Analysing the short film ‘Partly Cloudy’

Hi guys, today we're going to be looking at analysing films using filmic techniques.
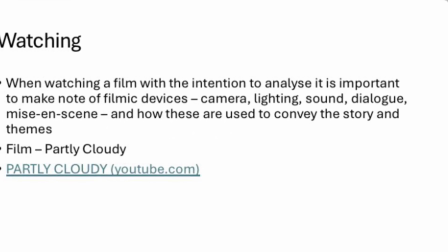So it's really important when watching films with intention to analyse to make note of filmic devices such as camera,
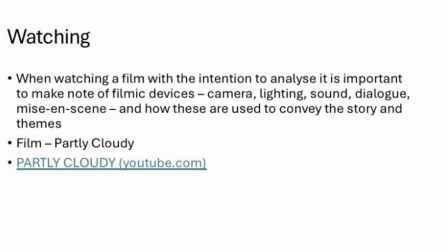lighting, sound, dialogue and mise-en-scene, and how these are all used to convey the story and themes of a film or short film.
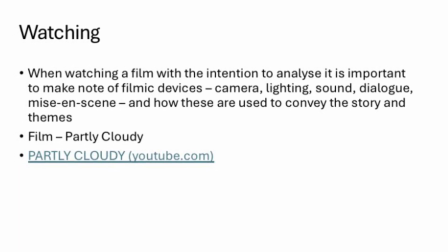So today we're going to be looking at some examples from Partly Cloudy, a Pixar short film, and there's going to be a link to that in the description of this video.
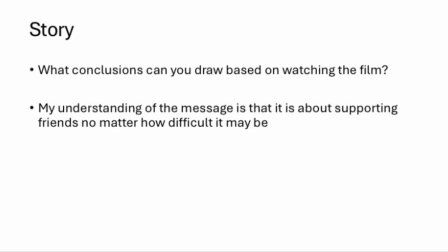So the story of this film is fairly open to interpretation due to it being so short and not having dialogue, but my understanding is that it's about supporting your friends no matter how difficult it may be, and that finding solutions can lead to better outcomes.
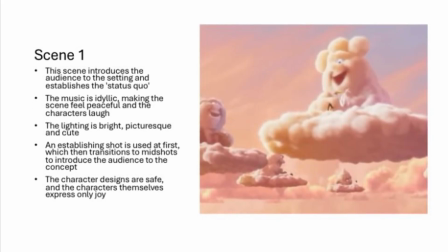So the first scene that I'm going to look at is the opening scene, pretty much. So it introduces the audience to the setting and establishes the status quo of this world,
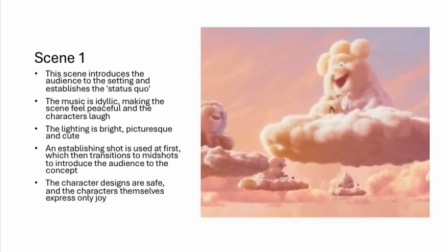being that clouds make babies of all species. And so in this scene, the music is idyllic, it's very peaceful, the characters are laughing.
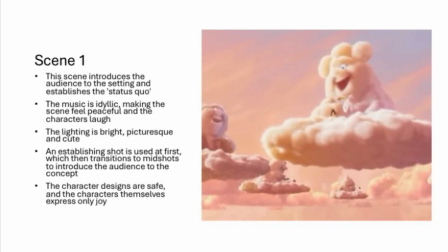It sets the scene as rather lovely and lighthearted.
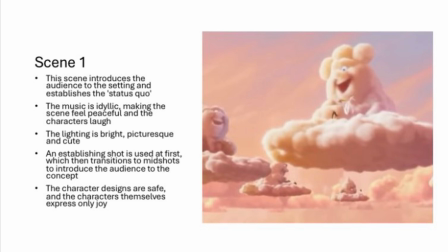And the lighting helps it as well by being bright, picturesque, cute. It's like a sunrise. An establishing shot is used at first so as to show the scene,
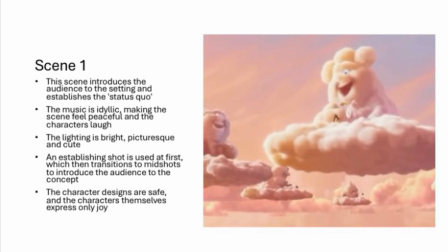which then transitions to mid-shot to introduce the audience to the concept of the clouds making babies, which also continues the vibes
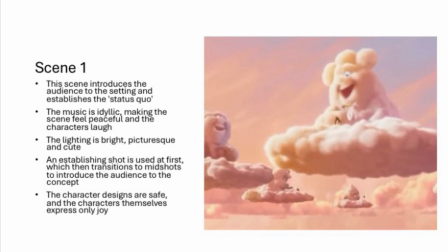with how cute they all are. And the character designs themselves are all very safe, fluffy, lovely, all that sort of thing, you know?
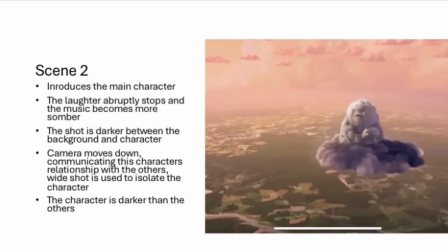The second scene though is what introduces us to our main character in this film.
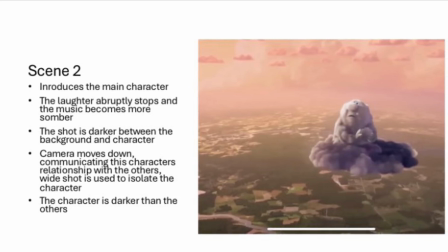So this scene is very different because the laughter from before just stops very abruptly and the music comes with more somber.
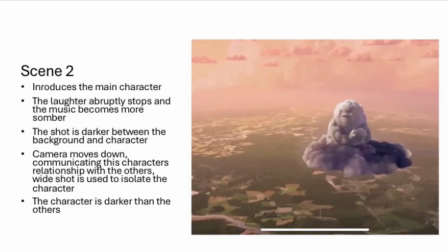And the shot is darker as well because it's lower down, it's more grounded with the ground below it.
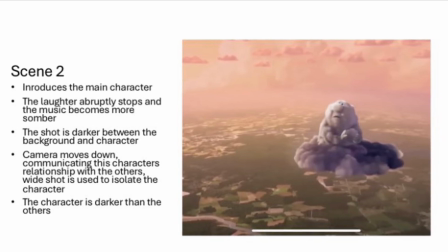And the movement of the camera is downward from before, which communicates that this cloud is perhaps less or not as good as the other ones.
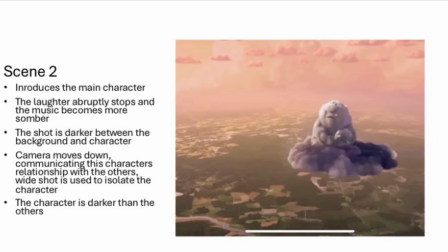And a wide shot is used to isolate the character in the scene.
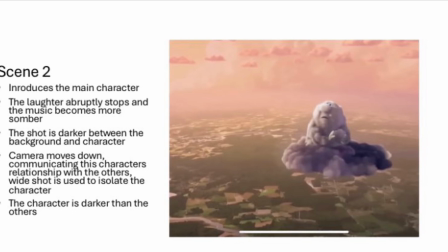And this character is also darker than the other ones to further the previous ideas.
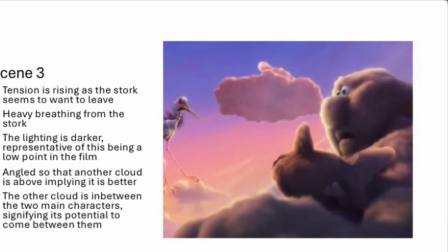This third scene is further into the film, so the tension is rising as this cloud's stalk seems to want to leave to go to a different cloud where it isn't getting so hurt by the animals.
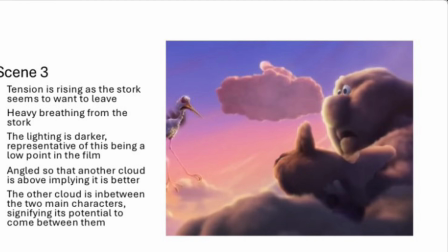So the sound is pretty much just heavy breathing from the stalk, but fairly the same music, but the lighting is darker than before, which conveys that the scene is not as nice as before and that it's a low point in the film.
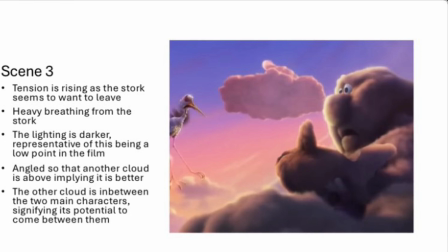It's angled so that this other cloud is distinctly above these two, presenting it as better again, but it's also between our two characters to signify that, other clouds can come between this relationship because it's like the grass is greener over there.
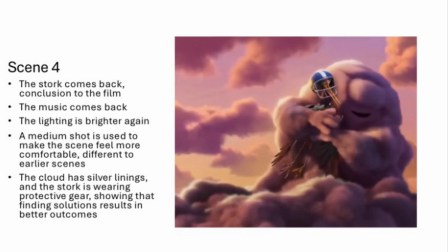And then this final scene comes after that last one when the stalk comes back to our main cloud.
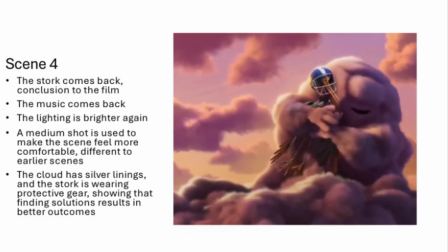So the music comes back, it's light again, the lighting gets brighter because it's a high point now.
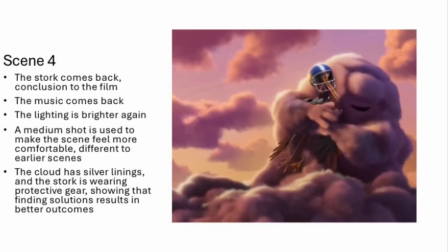And a medium shot is used to make the scene feel more comfortable, different to before.
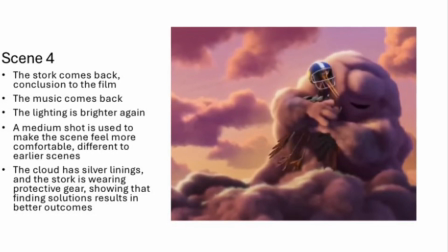It's very homey. And the cloud has a silver lining
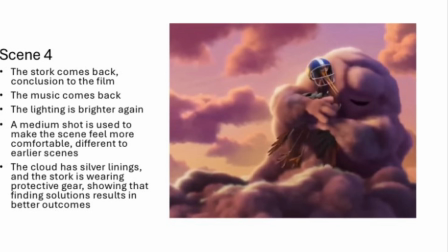because it's the end of the film and it's very nice and lovely, and the stalk is wearing protective gear,
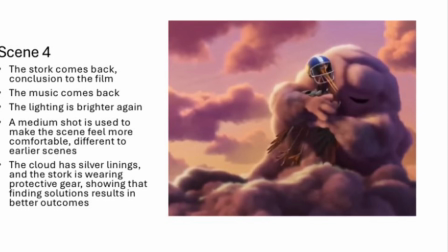which was its solution to the less cute and cuddly animals.